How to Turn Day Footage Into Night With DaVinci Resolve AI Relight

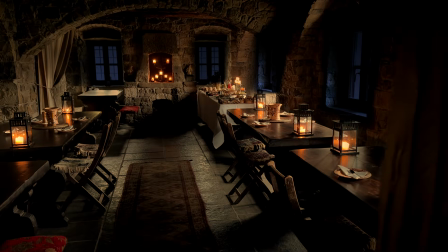[0:00]
In today's video, I'm going to show you how you can turn a day shot into a night shot. And we're going to be using a plugin in DaVinci Resolve called Relight.
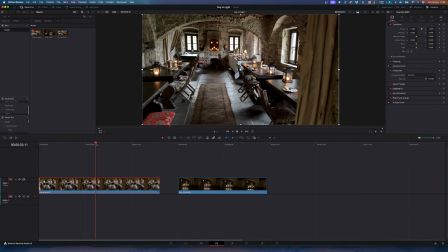[0:08]
So let's jump straight in. So on my timeline, you can see the shot that was filmed in the day that I want to turn into a night shot.
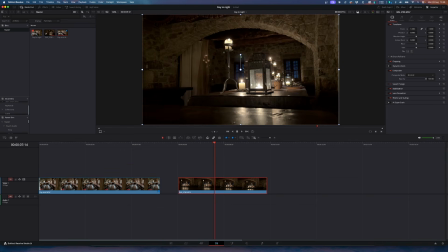[0:16]
And I want to have this look and feel on that shot, right? So it's just a different angle, but you can clearly see it's night here.
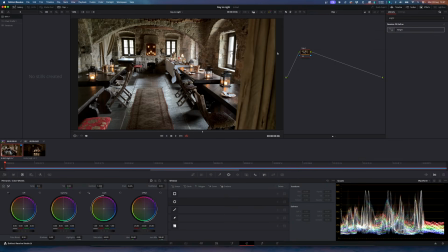[0:25]
So first thing you do is go to the color page, and let's start off by just adding a node.
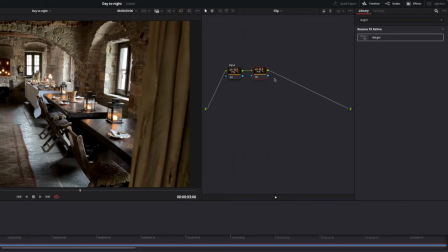[0:31]
So here we're going to be adjusting the exposure. So let's just call that node exposure. And I don't have a color space transform here because this was just shot in Rec 709.
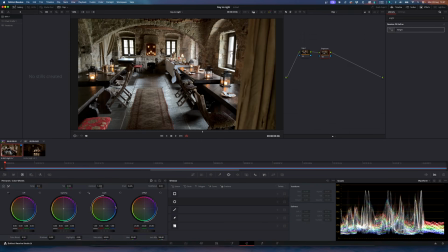[0:42]
So first of all, what we want to do is reduce the exposure quite a bit. So don't worry if you can't get it perfect, we're still going to make some final adjustments a little bit later.
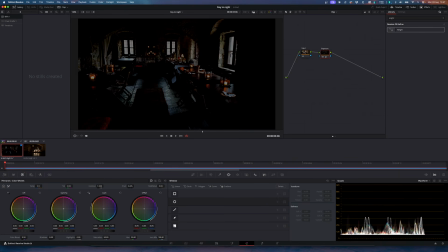[0:52]
So we can drop the offset, we can drop the gain. I think it's a good place to start off with.
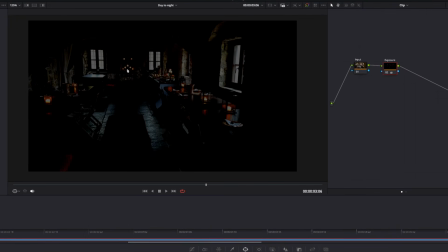[0:58]
The windows is still giving away that it is day, it's not night. So we will fix the windows by adding some masks to your scene. And by the way, if you are joining for the first time, welcome. My name is Duan. It's do unto others what you want to do unto yourself. And on this channel, we talk all about DaVinci Resolve. So for more tutorials, be sure to hit that subscribe button.
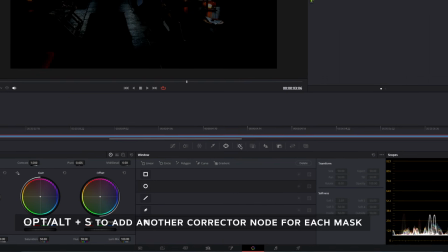[1:20]
So let's go ahead and add some masks. Let's go to the power window tab over here, and let's select the pen tool.
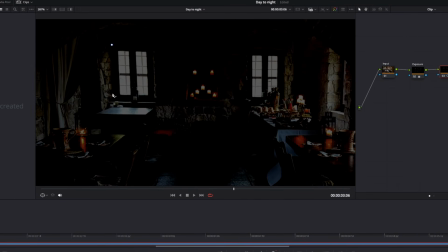[1:28]
So what we want to do is drag a mask around the window frame like such,
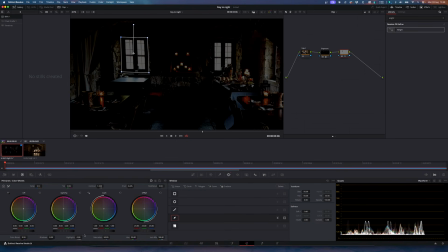[1:35]
and reduce the exposure of that window quite a bit. So let's just go with gain.
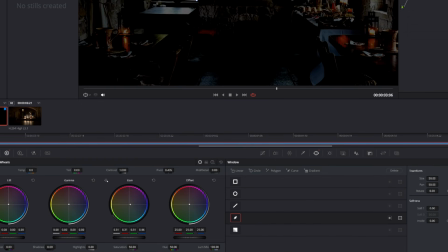[1:42]
And we also want to increase the blue so that it looks a little bit more realistic,
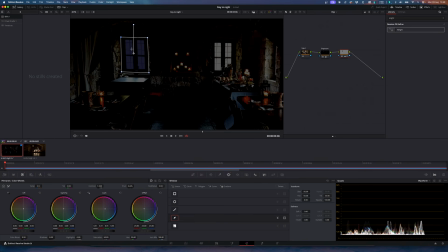[1:47]
because in nighttime the windows and the sky looks dark blue. So let's repeat that for every window. I'm just going to fast forward this section. Alright, so now this scene is already looking a lot better and it's already starting to look like nighttime.
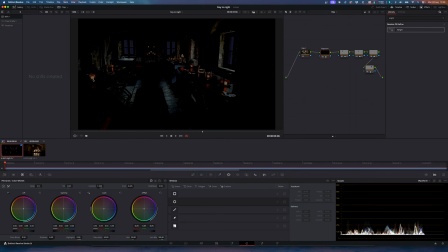[2:06]
So now what we want to do is add relight to the scene to exaggerate the candlelight that's in your scene, the light sources in your scene, to make it look more realistic.
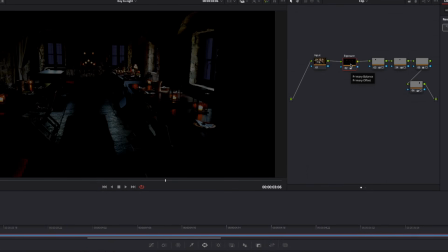[2:16]
So select the exposure node over here and press Alt L. When you press Alt L,
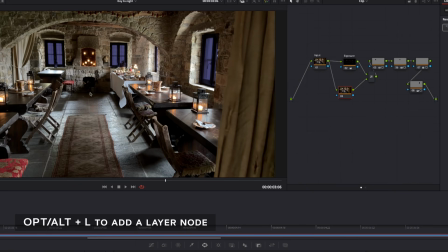[2:23]
you'll see that the exposure jumps again, but don't worry about that. Just drag Relight to your scene.
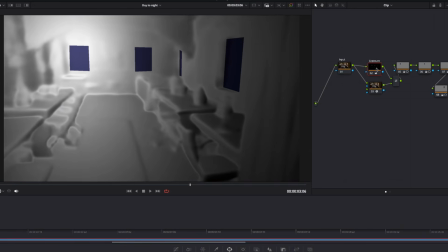[2:29]
And as you drag Relight to your scene, you'll see that it looks like this. So what the hell is happening here? Let's select our Relight node. What it's basically showing is the light source.
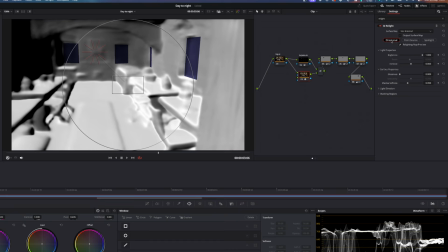[2:40]
So you can select 3 different light settings. You can select the directional light. You have a point source, which is like a candlelight.
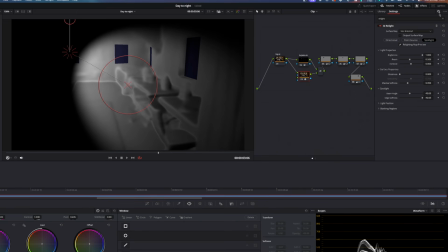[2:48]
And you can also select spotlight if that is what you want, and if that is the effect that you want to create. But for this exercise,
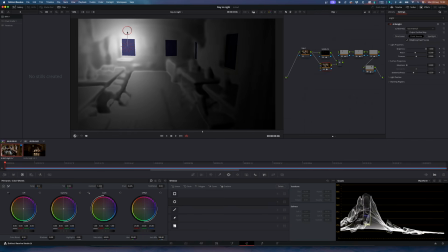[2:55]
we're just going to select point source, and let's reduce the light. So as you reduce the light, you can see that it's creating a matte,
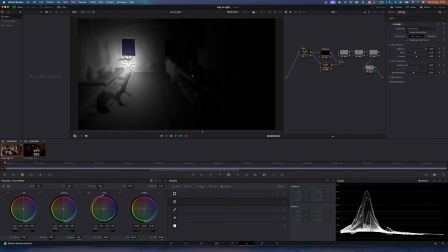[3:03]
and this is what's going to tell Relight what to subtract from your scene or what to add into your scene. And like you can see here, you can see the light source, and you can see how far and how much light it adds to your scene.
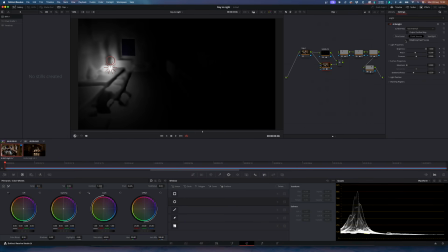[3:18]
So let's just deactivate Relight Map Preview, and then you can actually see what it looks like in your scene. So this is the light source. So we want to add Relight to every candle in your scene to make it look more realistic.
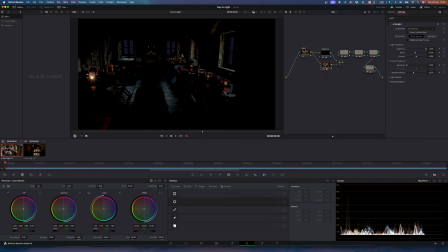[3:33]
So this is perfect. Just one note, if you're going to be adding multiple Relight nodes in your scene, it's going to be very GPU intensive and your system is going to freak out. So for this exercise, I'm just going to show you how to do the first one. Then I'm going to fast forward and do all of the others.
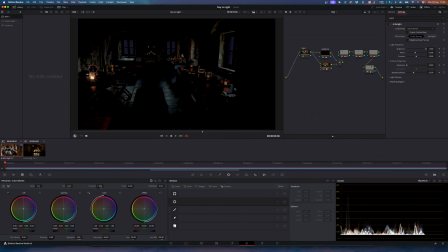[3:52]
And then we will be doing the next step, which is adjusting the mask.